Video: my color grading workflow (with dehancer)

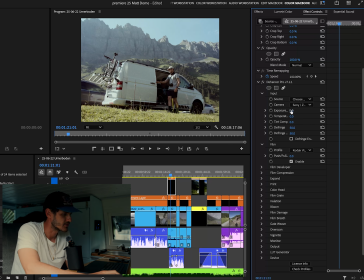283s
So if you're dialing in your settings up here and then choose another film, it's gonna mess up the whole edit and you have to redo this again.
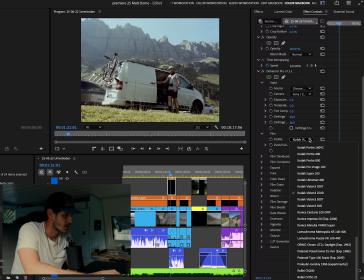295s
So I'm starting with the film and I'm gonna choose Kodak Vision 50D. You can also just scroll through here until you find something you like.
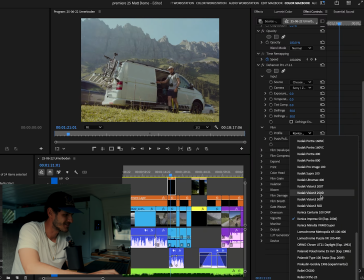309s
Looks a bit crazy sometimes, but I mostly go with 50D like this. And after that, I will go down here and enable Film Developer
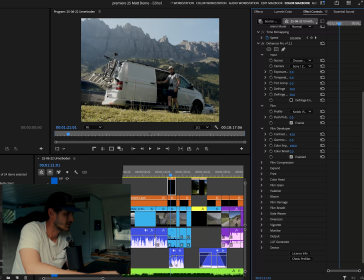325s
and give in a bit of contrast because that also brings out a lot of the colors. So maybe like this. can also turn on the scopes right here.
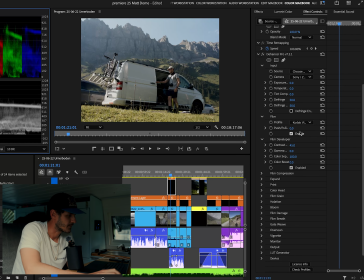344s
So now that we can see our colors, we then can dial in the temperatures. I usually like to warm it up a bit, maybe also give it some color boost to make those color pop a bit more.
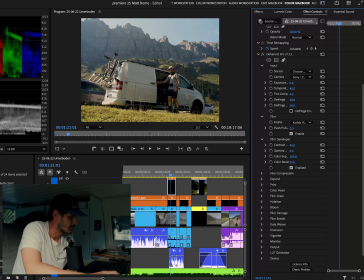364s
Maybe even take out a bit of the greens.
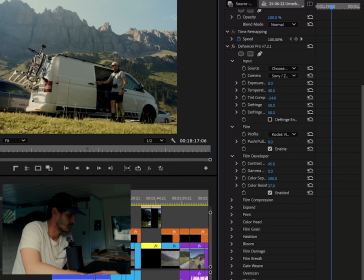368s
To the left or to the minus is more greenish,
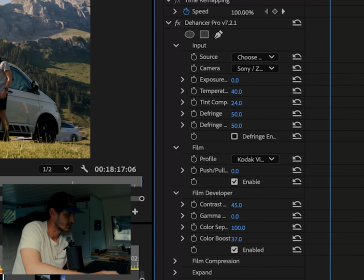375s
and to the right or plus side is more purple magenta.
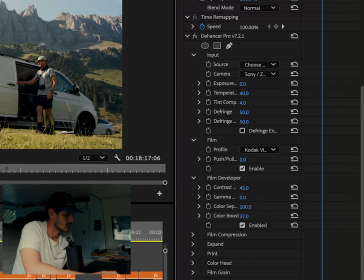383s
So I'm gonna give it a bit more to that side because the grass is already pretty green. So I'm trying to compensate for that.
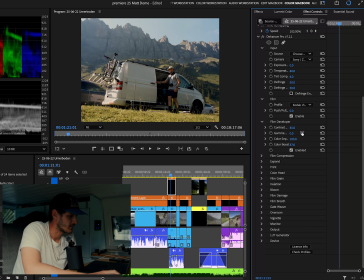398s
After that, we then come down to gamma, and I sometimes like to take it down a notch because I tend to overexpose with the Sony a lot of the times, or maybe I just like the kind of muted look.
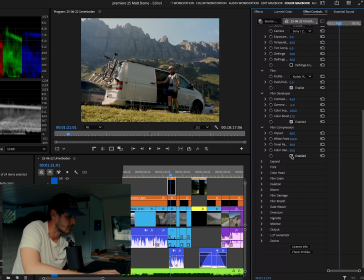422s
So then if we come down here to film compression and turn this on, you can see what it's doing here in the highlights.
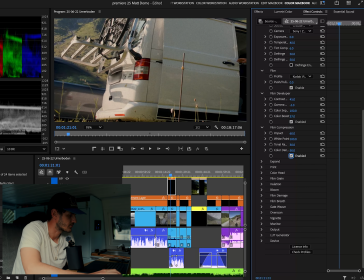430s
You can also see it in the scopes right here. If we turn it on and off, it's kind of bringing down the highlights, like how it behaves in analog film, where you usually don't have pure white.
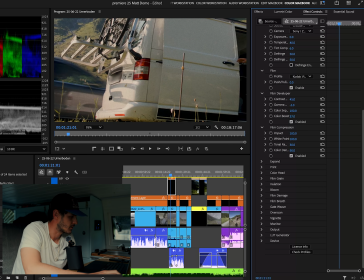448s
So this is for that. You can pump up the impact to max or lower it. Let's just leave it there. I usually like to keep it around the default settings.
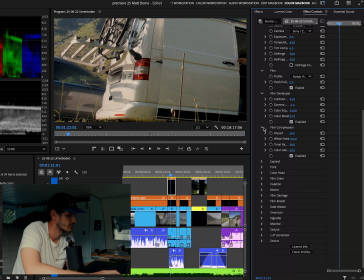464s
I might just tweak it a little bit, but for most part, I leave it like that. Then with expand, you can target the black and the white point separately. Kind of like if you're pumping up the contrast, you're pulling the whites and the blacks apart from each other. Here you, of course, you're also targeting the colors.
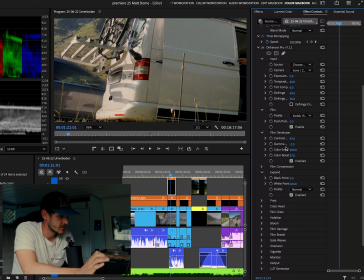492s
So not only luminance or contrast in luminance, but also in colors. So you're also applying color contrast. And here you can target the blacks and the whites. Let's just put us back like that.
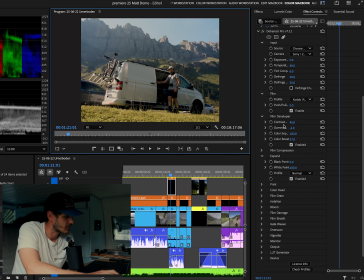511s
So I found that if I pump the contrast with the contrast slider up here, it tends to crush the blacks and almost
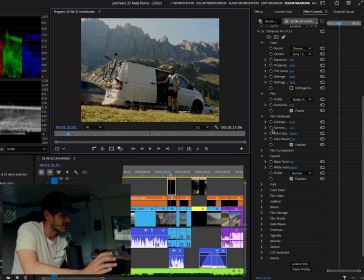524s
like give it some banding in the blacks or in the darker gradients.